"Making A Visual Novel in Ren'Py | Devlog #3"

Hello everyone, and welcome to the third development vlog of turning episode 1 of my OC project into a visual novel.
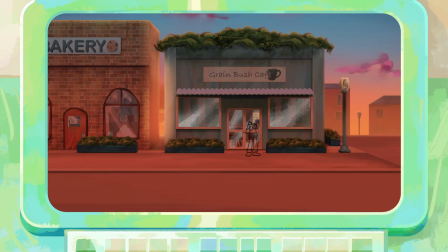I started out by creating the first shot of scene 3 by using the exterior set of Grainbush Cafe that I had already created last episode, which you can go watch if you haven't already, if you're interested in 3D modelling and texturing and all that. I drew Erin standing on the pavement, along with a civilian just to make the environment not feel as empty.
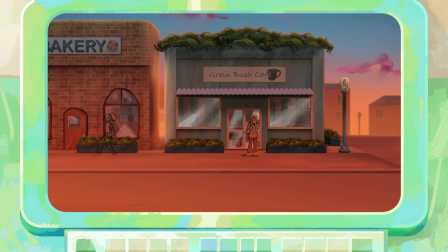And I also played around with the colour palette in Krita and DaVinci Resolve to fit the dusk colours.
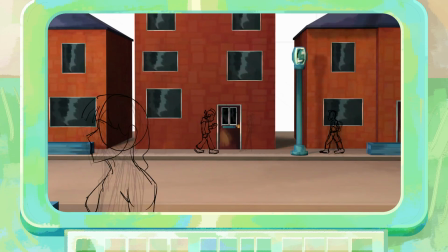For shot 2, I reused the Nutroport scene that I also created in the last devlog.
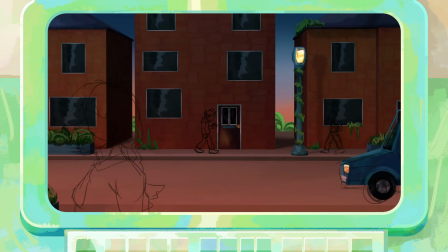The shot features Erin walking down the street, and I drew in some more civilians, even adding one in the foreground to add some more depth, and to make Erin feel small.
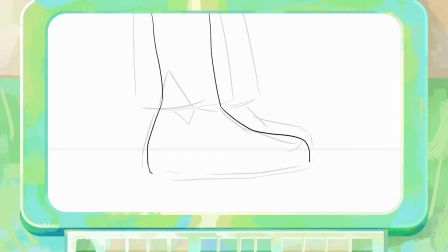Shot 3 has multiple panels of Erin walking and then stopping in their tracks. This shot was really simple to draw. I just drew Erin's legs on different layers, so I could use a transform tool to move Erin's foot around and redraw a couple of lines. For the background, I also just took a zoomed in render of the building that you see in scene 2,
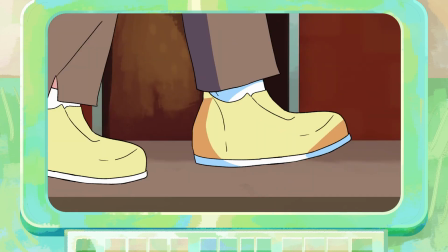and added some shadows on the pavement to make Erin feel like they're actually in the environment.
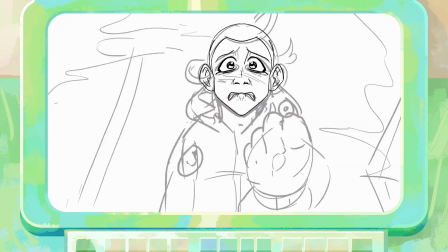Shot 4 has Erin clenching their fist as they cry. The colours were a little tricky to get right, as I noticed that a lot of these scenes so far are very warm in their colour palette,
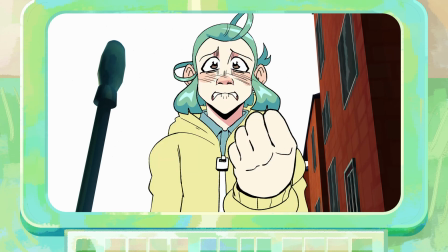so making the sun go down as the sky transitions into the night helped me add more cooler hues,
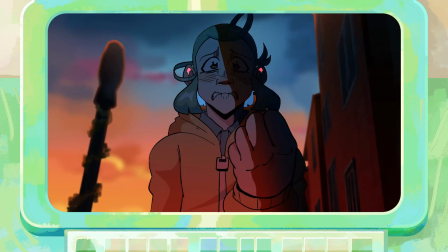as well as match the emotions that Erin is feeling in this scene. Shot 5 is the beginning of a flashback sequence between a much younger Erin and their dad, which takes place in their dad's office. As I mentioned last devlog, I wanted to create a 360 camera pan animation, because I like making myself suffer. Well, actually, when I was originally storyboarding this scene, I wanted to make Erin revealing their powers to their dad really dramatic and impactful. Since their power is to manipulate air currents, I thought about how things in the room could swirl around Erin like a tornado to visually convey
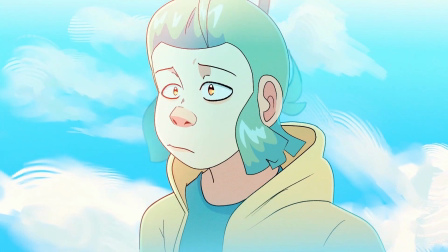their power and how devastating and dangerous it actually can be whenever Erin has trouble controlling the intensity of their emotions,
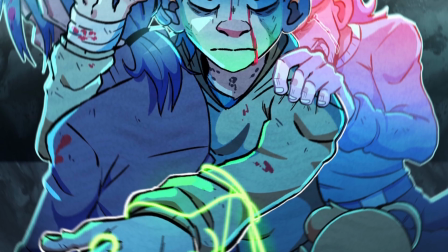which when Erin gets extremely upset and or devastated, they can literally create a storm within the environment surrounding them. Anyways, more on this animated shot a little later. Basically the point that I'm getting at is that because Cal's office is going to be seen from all of these different points of view, I decided to spend 2 days creating a 3D model of it.
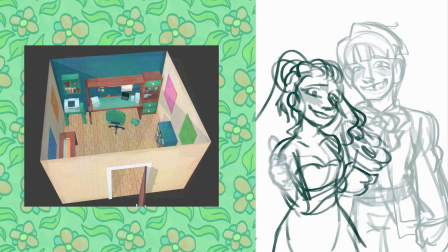1 day for modelling, and the next for UV unwrapping and texture painting, because everything you see here is texture painted by hand.
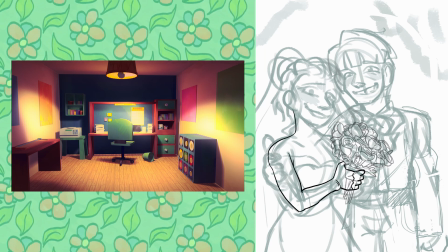3D modelling Cal's office allowed me to put more thought into what sort of things he would have in his workspace.
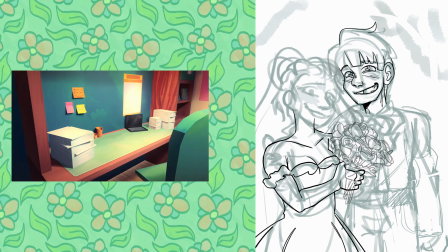He's a graphic designer, so he has a big desk to work with, a laptop, a calendar, and post-it notes to keep track of clients and different jobs he has to do for them.
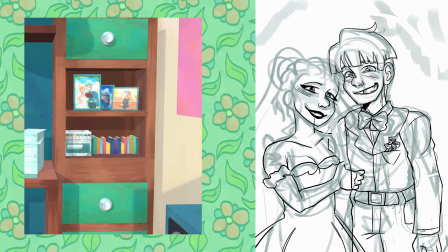Some drawers where he would keep some of his tools, a gigantic box full of different coloured paper,
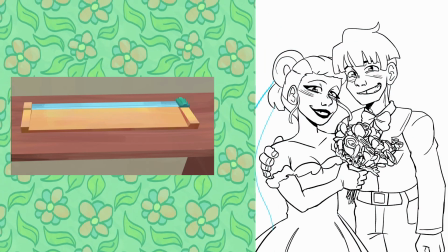a printer, and a guillotine, which he makes an off-the-cuff comment about it injuring his hand in the actual series.
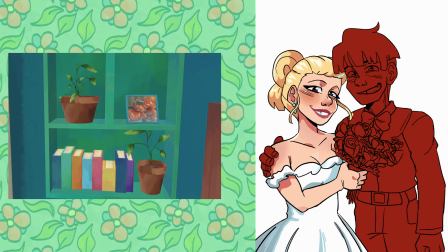Cal also likes to keep artificial plants in his room, and he has some pictures around in his office which I had to painstakingly draw out.
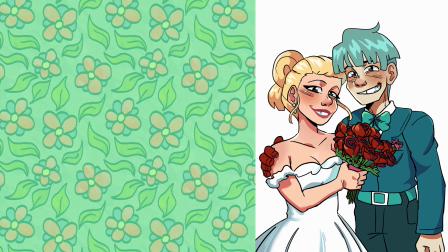One of my favourites is of this picture of Emery and Cal getting married. It was really interesting trying to think about what sort of outfits that they would wear.
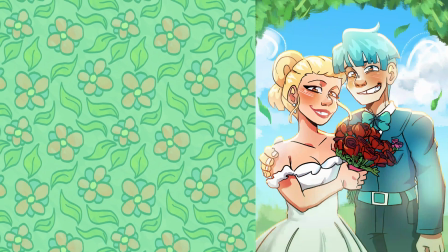I also really liked adding in the cell shading and lighting for this piece. Overall, hopefully this room will add a bit more depth to Cal's character. Now that Cal's office is modelled, which I'll be using as backgrounds for this scene, let's talk about each shot I worked on in chronological order.
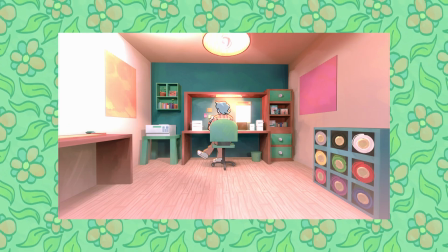The establishing shot of Cal's office is one scene in the flashback and one scene in the present day that I will use later on in the visual novel. I wanted to use colours to show how Erin sees their dad, when as a child Erin saw Cal as this loving,
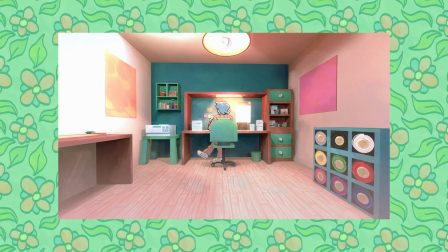warm and whimsical figure in their life, but when Cal discovered Erin to be powerful, he became more cold, distant and neglectful during the present day.
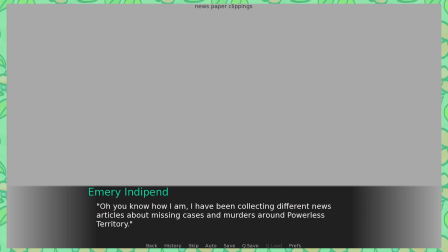I also adjusted some of Erin's dialogue during Emery's introduction, which you'll probably see in the next devlog,
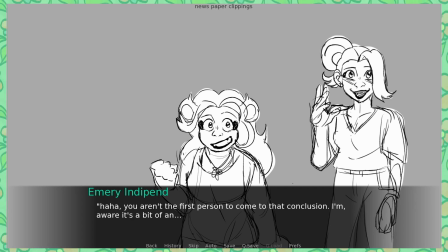where Erin expresses more bitter feelings towards Cal, and Emery tries to keep her child and husband together.
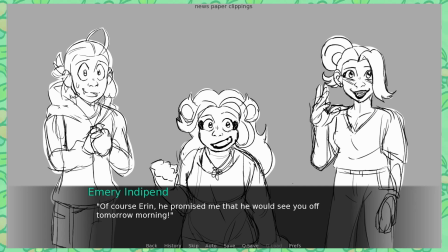It's crazy that originally Emery and Caleb were barely in the plot of One of the Powerful.